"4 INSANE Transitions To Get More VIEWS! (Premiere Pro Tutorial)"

Go to the effect controls and move the playhead to the first frame of the clip, then set a scale keyframe. Now move about 25 frames further in time, then increase the scale of the moon until it fits your frame. Expand the velocity curves and pull the lever of the second keyframe. This will make the animation end smoothly. Also increase the shutter angle to 180 degrees to give it some motion blur. And that's it for the second clip. Before we move on to the first one, we're gonna register the size of the moon. To do that, move the playhead to the first frame of the clip and go to the program monitor.
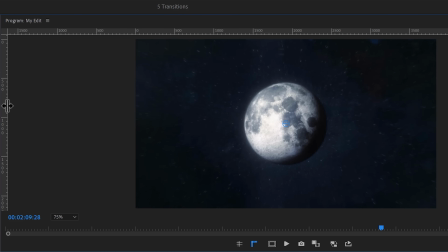(4:35)
In here, enable the rulers. Then drag on the the rulers to create guides around the moon.
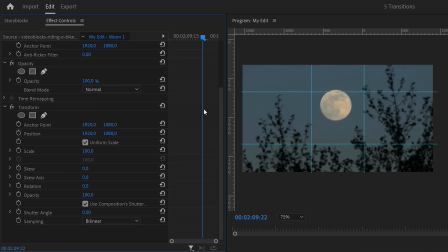(4:40)
Now, in the timeline, select the first clip and go back to the effect controls. Go to the first frame of the clip and set a position and scale keyframe. Then move the playhead further in time and increase the scale and position until it matches the guides of the other moon.
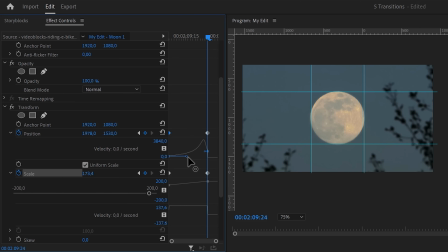(4:53)
Then again, expand the velocity curves of the scale and position property. This time, pull the levers of the first keyframe to make the animation start smoothly. Also, make sure the last keyframes are on the last frame of the clip. Lastly, increase the shutter angle to 180 degrees, and there you go.
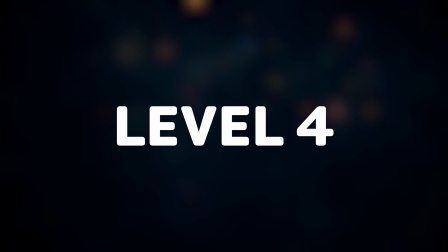(5:09)
Beautiful. Level 4 unlocks music video transitions. These are two clips, one close up of a dancer and one long shot.
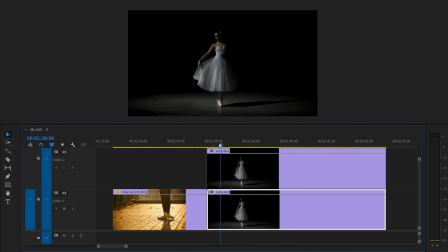(5:16)
First, hold down Alt and duplicate the second clip one track up. Then move the playhead to the first frame of the second clip, right click it and choose Add Frame Hold.
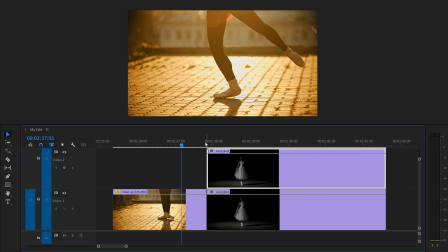(5:24)
This will freeze the entire clip. Now move 20 frames back on the first clip and grab the frame hold.
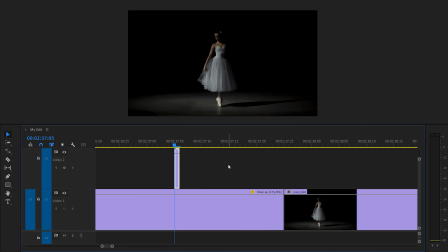(5:30)
Snap it against the playhead and trim it so it's only one frame long. Now that clip selected, go to the effect controls and click the pen tool to create a mask.
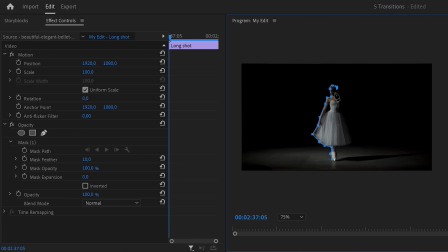(5:38)
Then in the program monitor, draw a mask around the dancer. This doesn't have to be precise, you can do it quickly.
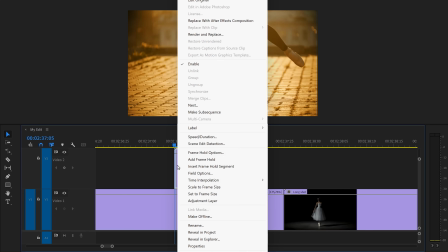(5:44)
Now when you're done, go back to the timeline and right click the freeze frame. Choose Nest.
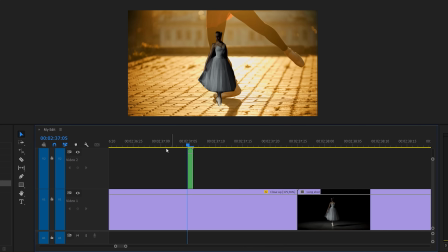(5:48)
We're doing this because otherwise the next effect isn't going to work. Find the Gaussian blur effect in the effects library and drag it on the freeze frame.
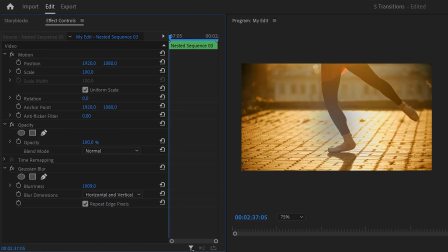(5:56)
Now increase the blurriness to 1000 so that the clip isn't really visible anymore. Now in the timeline, duplicate the nest 2 frames further and select the duplicate. Then go to the effect controls and decrease the blurriness to make the clip a little more visible.
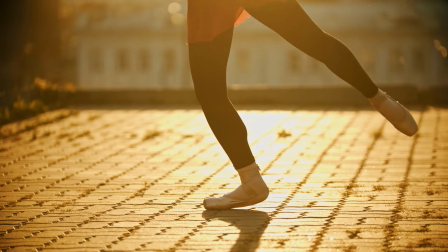(6:09)
Keep doing that until you're at the end of the clip. This will make your transition look amazing. To get an even better video retention, click the video right here to continue the lesson. Thank you guys so much for watching.